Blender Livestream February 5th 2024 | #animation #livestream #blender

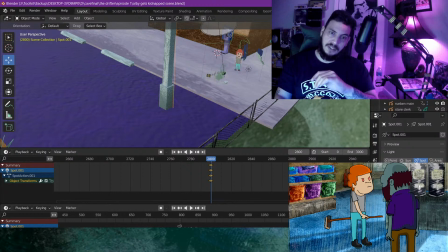But once he gets closer to where he is there, once he gets closer to the lamppost there,
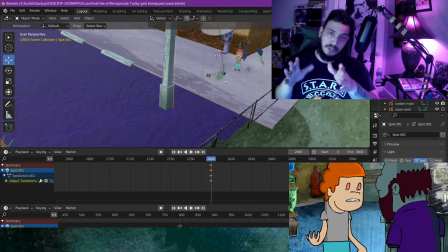his color like goes away, because the grease pencil actually reacts to the lighting in the scene,
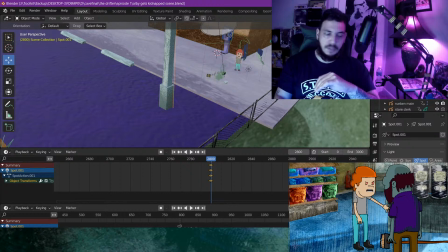which again, that's awesome. Another awesome thing about grease pencil is that you can do some really interesting things with lighting,
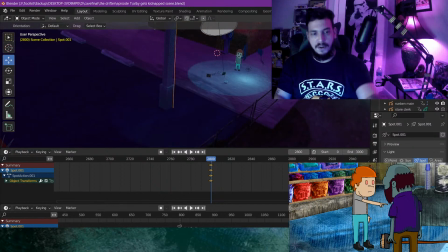and like it, you see, so like his color there is more like you can see him better when he's standing under the light,
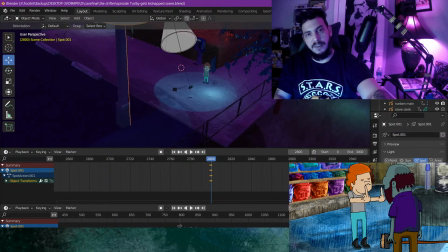basically is what I'm trying to say here. But
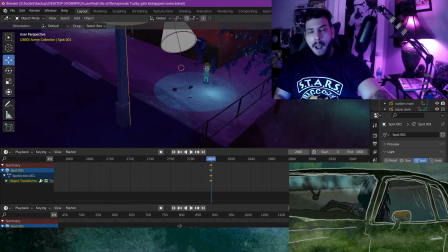Yeah, let's do what we were doing. Make this radius bigger.
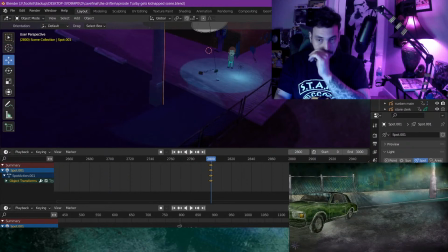So let's try like 5 meters radius. See how that works for a start.
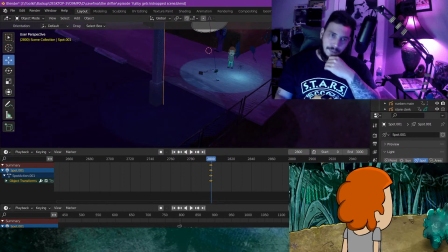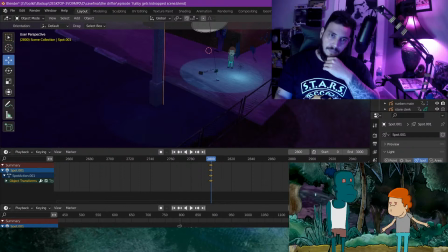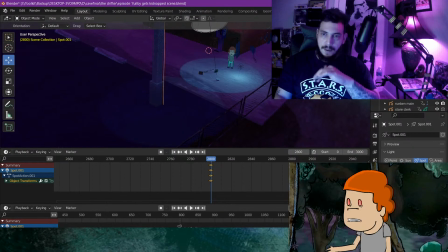All right. I think that's okay. Nah, maybe we'll do 6.
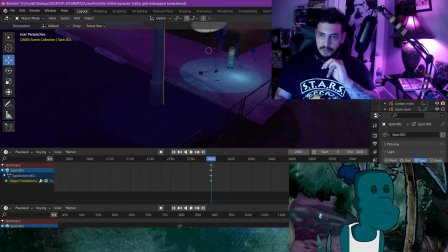Maybe I'll do 6 meters actually.
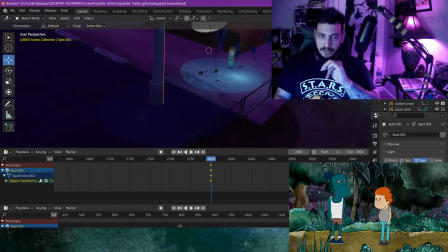And I think I'll change the power of that light up a little bit too, just to make it contrast more with the street there.
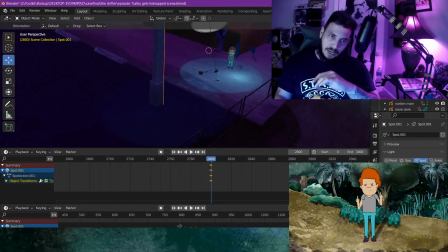You probably can't this probably isn't really showing up on camera when I'm changing this. Yeah, that's cool. That's better. But I can see it fine. I can see it okay on my screen for what I need to see it for now.
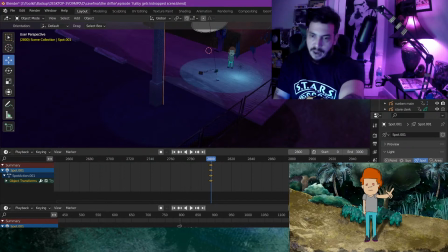All right, so that's 5,000 watts. Let's try 7,000 for this one.
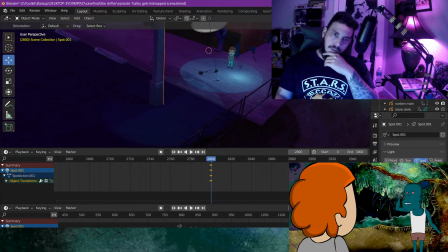It looks much brighter on the pavement, obviously just because like the material that this one is shining on is a lot darker.
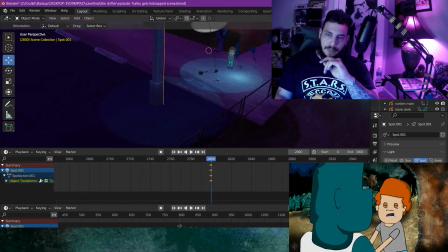But
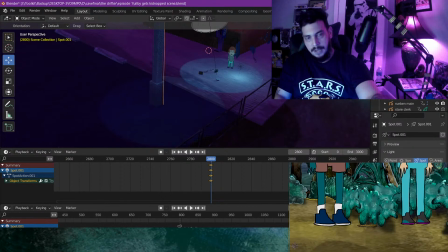yeah, that should do it. Let's see now.
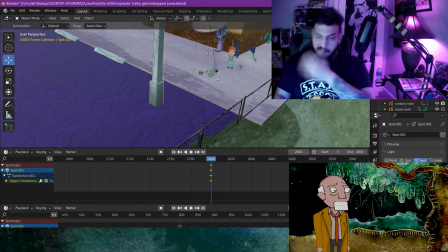Just tab back into material preview for now, and let's see how that looks when it's rendered.
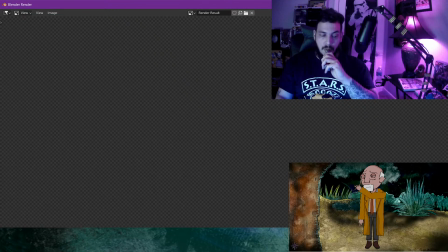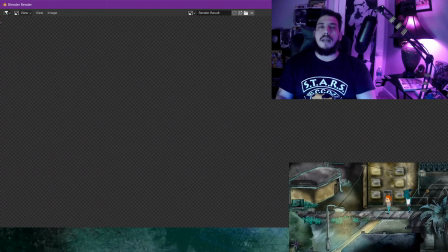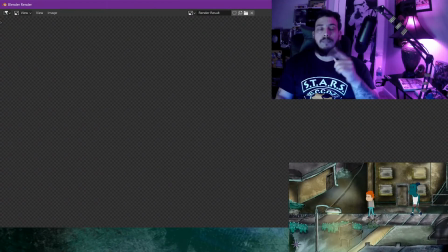Come on.
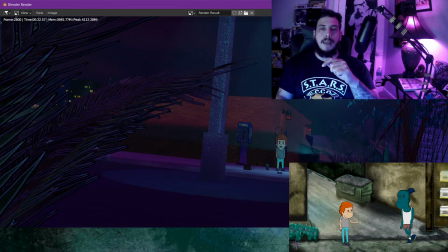All right. Yeah, I think that looks pretty cool.
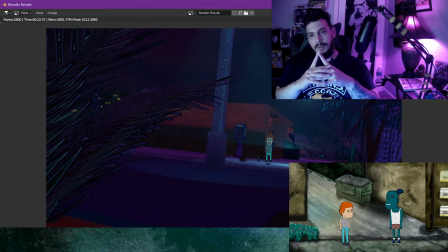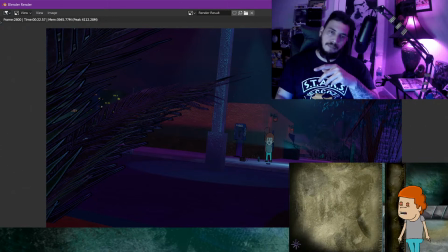I think I'll actually put a light in here,
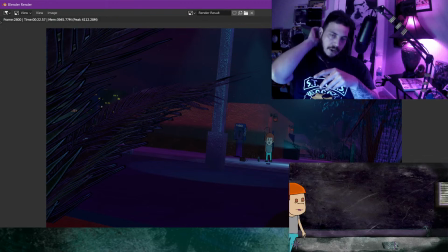like around the bush area as well, like a small light, because
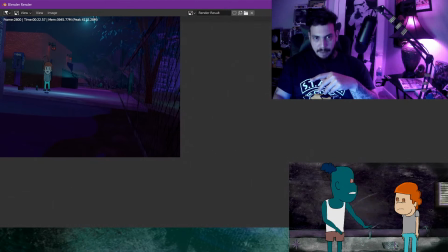the grass here in the bottom right hand corner of the frame just looks like
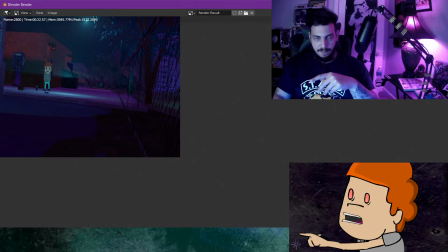black. And I don't really want that to be the case.
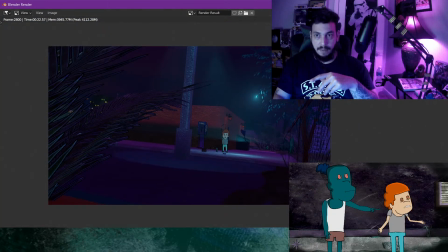I want that to have a little bit of color, I think. So I'll put a light down there as well by the grass.
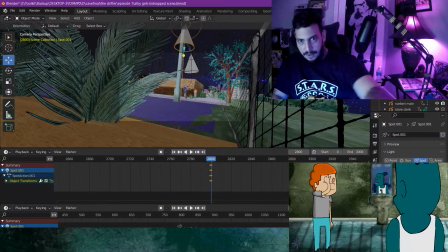Wait. Let's see which part that is.
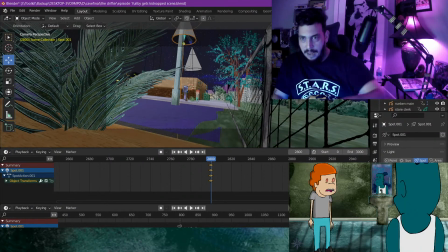Yeah, okay. Yeah, I think I'll do that too.
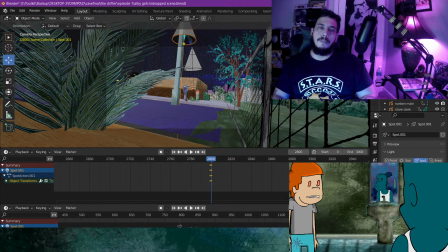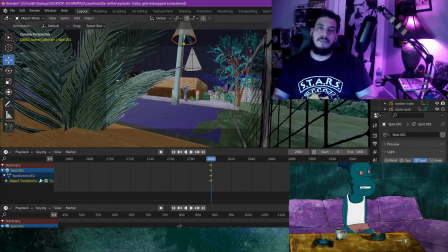Just trying to think of what kind of light I should put. I mean, which color? If I should put blue or orange.
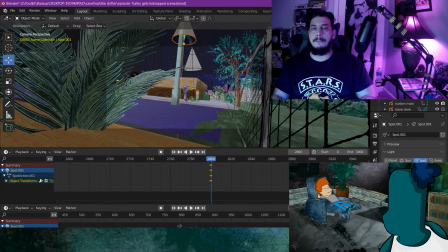I think I'll put... Yeah, I think I'll stick with a blue light as well for that.
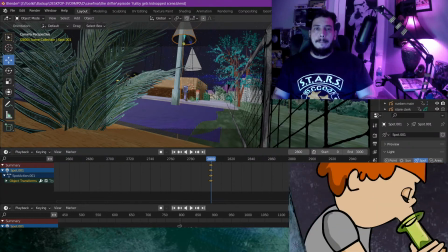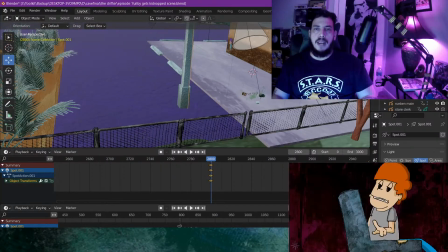So again, we're on frame 2800. I'll take one of these.